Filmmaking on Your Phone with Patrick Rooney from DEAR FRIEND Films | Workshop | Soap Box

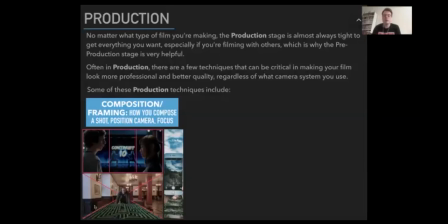(16:30)
A lot of the time people rush into just putting the camera wherever they feel is a decent spot without really thinking a lot about the composition. But if you just allow yourself the time to think of, okay, does that shot look nice to me?
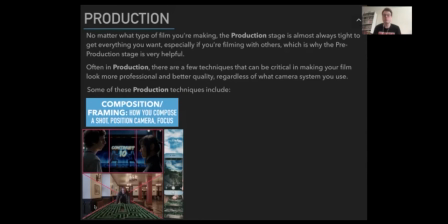(16:47)
Is it going to look nice once other things are added to it, like text or things like that?
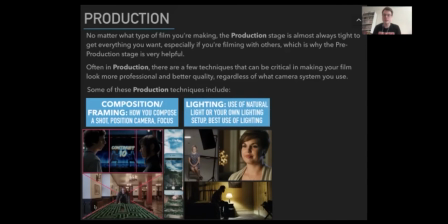(16:53)
Just allow yourself that time to think about that and make the shot look as best as you can. And then lighting. So you kind of want to make sure that the subject of the video or the subject in the frame is the most well lit, especially if you're going for something like an interview or if you're just filming yourself.
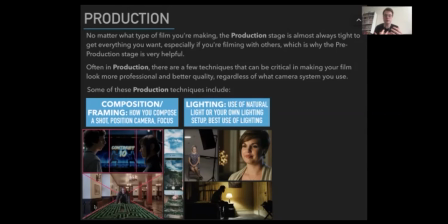(17:17)
You kind of want yourself to be the main focus rather than like bright daylight overexposed behind you or things like that. And the other thing is camera movement to consider.
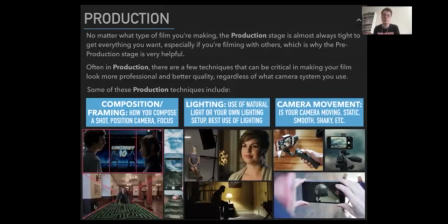(17:32)
So whether or not you want your camera to be moving is totally up to you. You can just have a nicely composed static shot. Or if you do want camera movement, there's a number of different ways that you can have it. You can either have it like handheld, which might result in a little bit of shake,
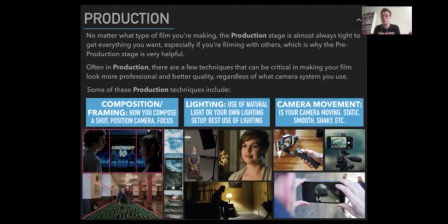(17:50)
but if you have a gimbal or a tripod, that can also help make it a bit more smooth. I'll come back to these techniques and show you a bit as well. So composition.
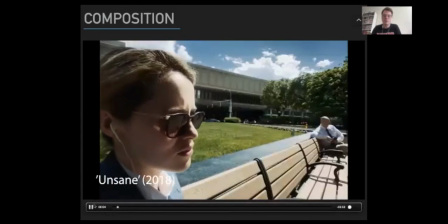(18:07)
Here's a video that I've just put together of some films that have been completely shot on phones.
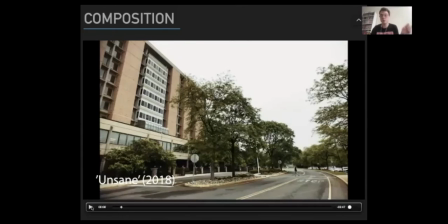(18:13)
So this first one is a film called Unsane, which was made by Steven Soderbergh, one of the DIY filmmakers I was talking about. So this is an example of a technique called lead.
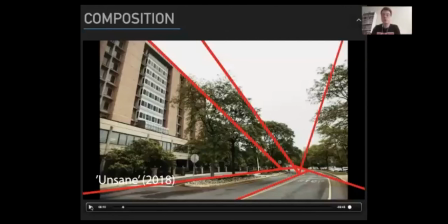(18:29)
Basically see that they've used the natural lines that they have
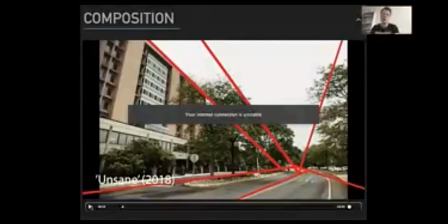(18:34)
in this location to pinpoint to where their subject is walking across the road. And that's a really basic like composition technique that works and just kind of makes your footage a little bit more visually pleasing.
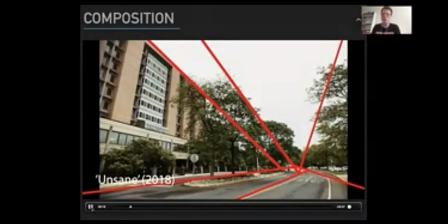(18:49)
And it also directs the viewer's eye to whatever you want them to pay attention to or what you want them to focus on.
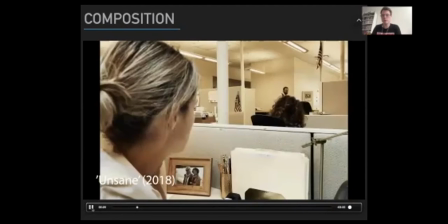(18:57)
So leading lines is a really helpful composition technique. And here it comes up again.
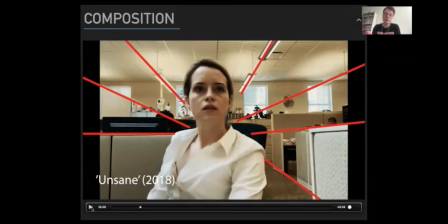(19:02)
So you can see like the office cubicles, the lights hanging down from the ceiling. All those things are kind of pointing to our subject in the middle of the frame.
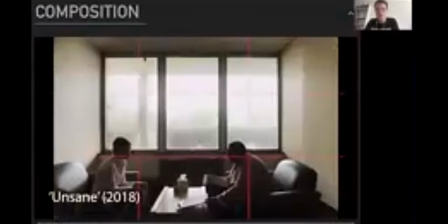(19:21)
So there's a few different composition techniques in here as well. So this shot, another composition is using the grid. A lot of the time on your phone or on any other cameras, you can actually get the grid overlay.
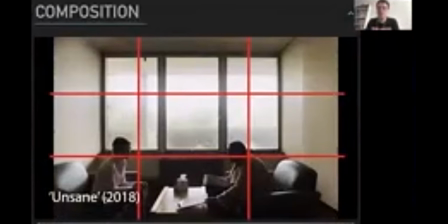(19:36)
And that really kind of helps make sure that your footage is a bit more balanced. As you can see, it's kind of divided into 3x3. And so it allows like a lot of space in the top layer,
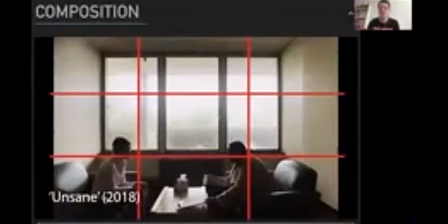(19:49)
and also the subjects are the focus in the bottom layer. and they're almost kind of silhouetted with the lighting from the big windows. And obviously the windows are divided into 3 panels as well. So that also makes the whole shot look a little bit more pleasing and a little bit more balanced.
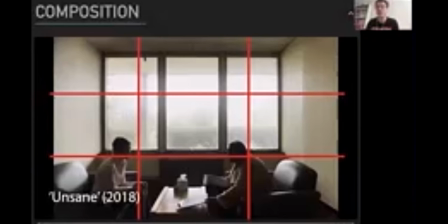(20:08)
So that's like another helpful composition technique that I use a lot,
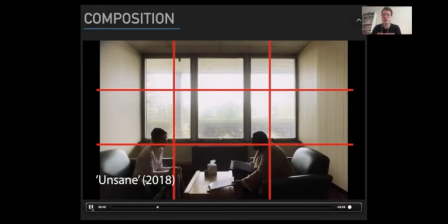(20:13)
is the grid on a lot of different projects that I work on.
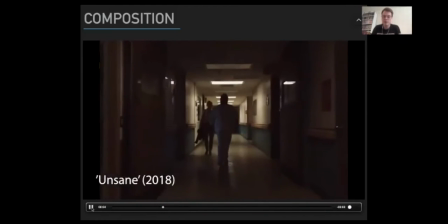(20:20)
And so you'll probably see, like, now that you're aware of that, they use a lot of leading lines and things.
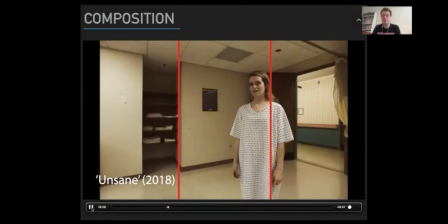(20:25)
This is something that's very similar to the grid, where they've divided it into 3, and it's basically the grid, but just divided into 3 simple lines called the rule of thirds.
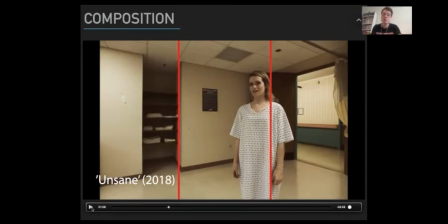(20:37)
So you can see that the subject is just off of the right third, and on the left third, you've got the divide in the wall between bright and darkness. So it kind of balances the image out a little bit.
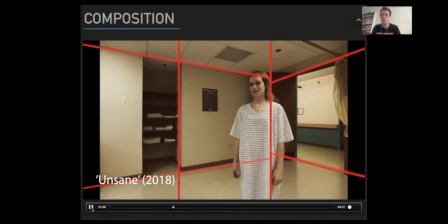(20:53)
Plus, they've also got leading lines in this shot as well, which direct you to the subject in the frame. So that's kind of the technicalities behind why some shots look visually pleasing.
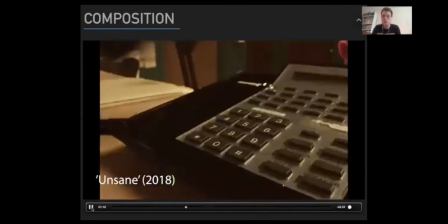(21:08)
And believe it or not, this film was all shot on an iPhone as well.
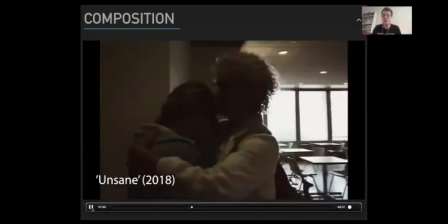(21:13)
So it really doesn't matter what camera you're using, as long as you use good composition techniques, good lighting,
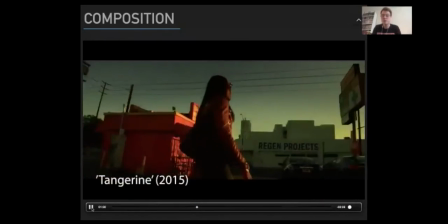(21:20)
nice camera movements, it'll look pretty professional.
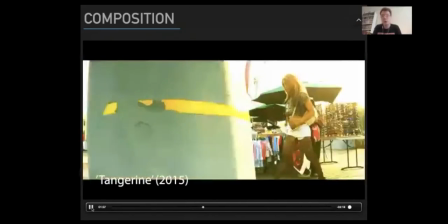(21:25)
This is another film that was award-winning that came out a few years ago called Tangerine, and
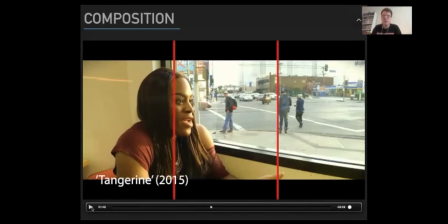(21:35)
this was all shot on an iPhone as well. And they're using the same sort of techniques where you have the rule of thirds. This is an interesting setup, which is kind of handy if you're using an interview setup at all, or if it's more than one shot between 2 people.
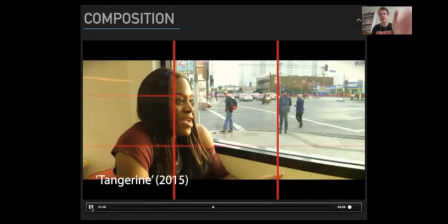(21:52)
So you can have someone on the left third, a subject, with a grid,
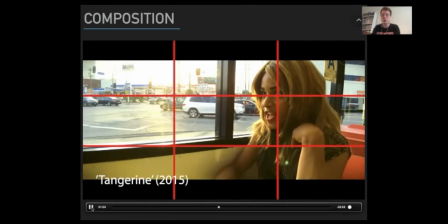(21:59)
and you can also then cut to a shot where someone's on the right third. And basically what this does is just, it's a really simple technique where people want to let the viewer have a bit of awareness of the space.
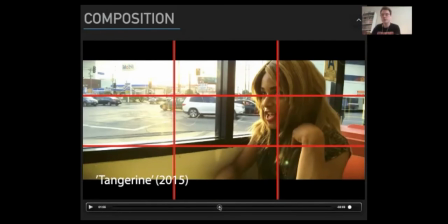(22:13)
So instead of us cutting from this shot to the previous one,
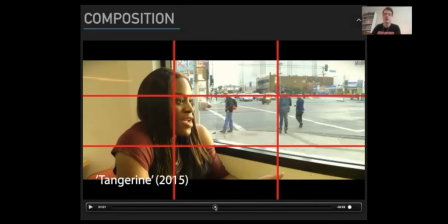(22:19)
and they're both on the same side of the frame, they've made it so that these subjects are on opposite sides of the frame.
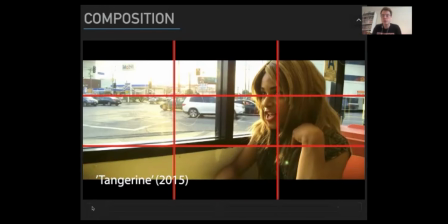(22:27)
And that's just like very simple film language, basically, that makes it a little bit more understanding and easy for the viewer to follow.
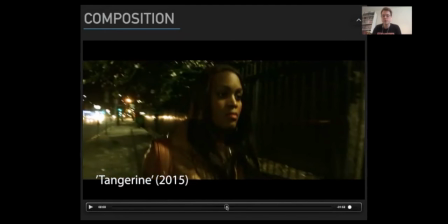(22:36)
And also, like, a technique that they've used is using as much natural lighting as they possibly can.
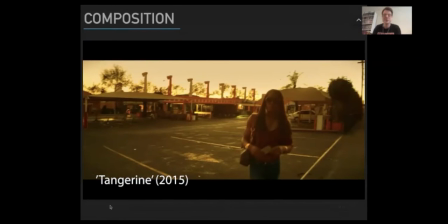(22:43)
They're obviously in a really sunny place in America, so they're getting lots of nice kind of warm colors.
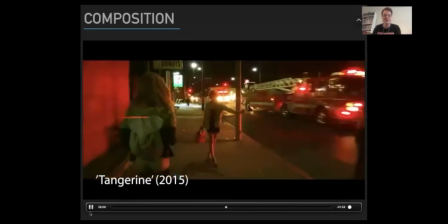(22:50)
Unfortunately, we don't get that a lot in this country. So yeah, that's maybe something to consider as well.
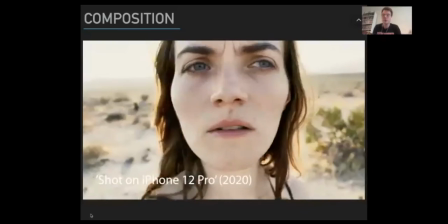(22:57)
Do you want to be filming it where it's all dull a lot of the time, or do you want to be choosing locations that are sunny, like this one as well?
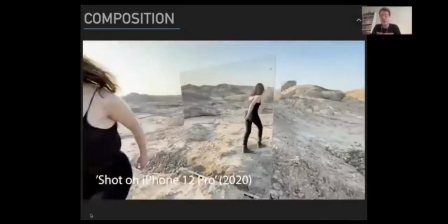(23:05)
So this was shot last year on the iPhone 12.
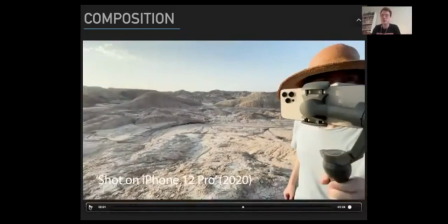(23:09)
You can actually see in the shot that they're using the phone with like a steady gimbal.
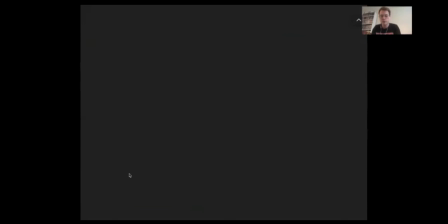(23:15)
Let me put that back there.
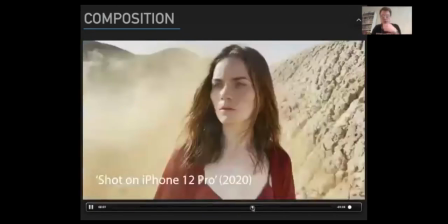(23:21)
So bring that back here. You can see that they're using the iPhone 12 with like a steady gimbal there.
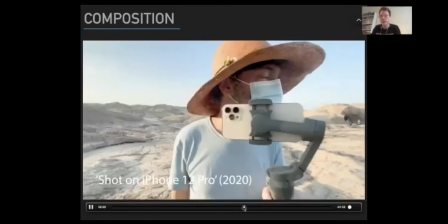(23:28)
So basically what that does is just like remove any camera shake that they have if they were to do it handheld.
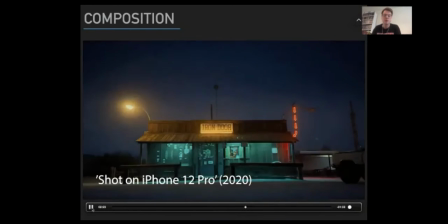(23:36)
So that means like everything you're seeing here is probably all filmed on that gimbal with the iPhone or on a tripod.
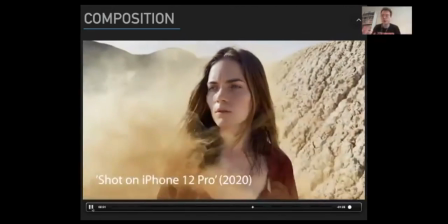(23:44)
And they've obviously got beautiful natural landscapes to be using with lovely natural daylight.
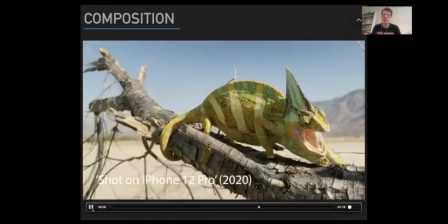(23:51)
And they're just using like a bunch of different techniques to make their shots look really nice.
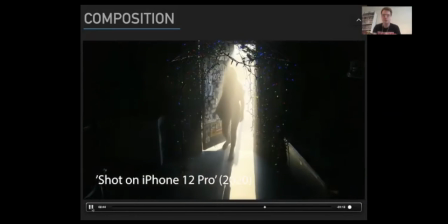(23:58)
This was filmed on the most recent iPhone, so obviously it's going to have the best camera around.
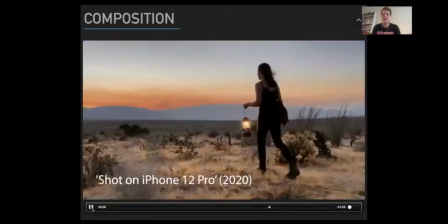(24:04)
But basically the techniques are still the same.
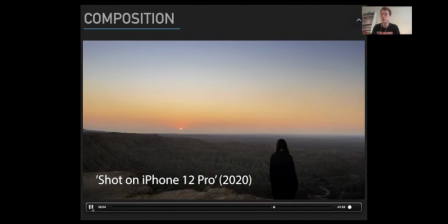(24:08)
They're just making sure that the lighting is nice, their composition is cool, and so it all works.
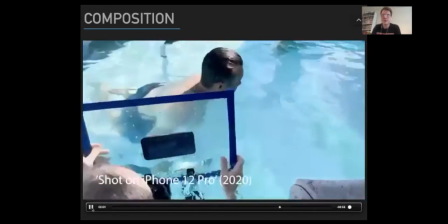(24:14)
And this was a very cool thing that I thought was very, very smart.
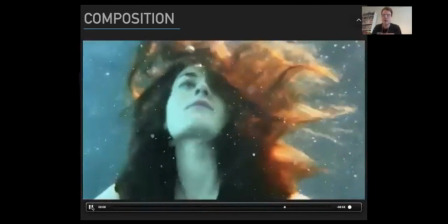(24:20)
They just made like this glass enclosure so that they could film underwater for the iPhone.
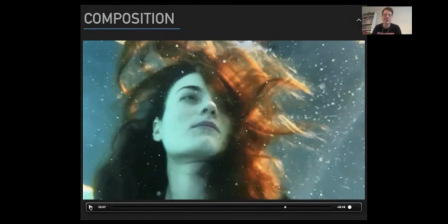(24:25)
It's a little bit risky for like a brand new iPhone 12, but I thought it was cool.
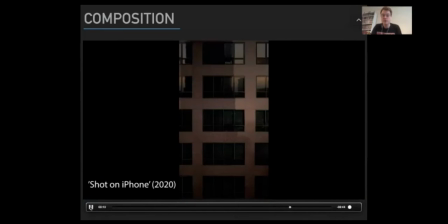(24:30)
It's just another DIY method. And this film as well, I just wanted to bring it up because this was shot vertically.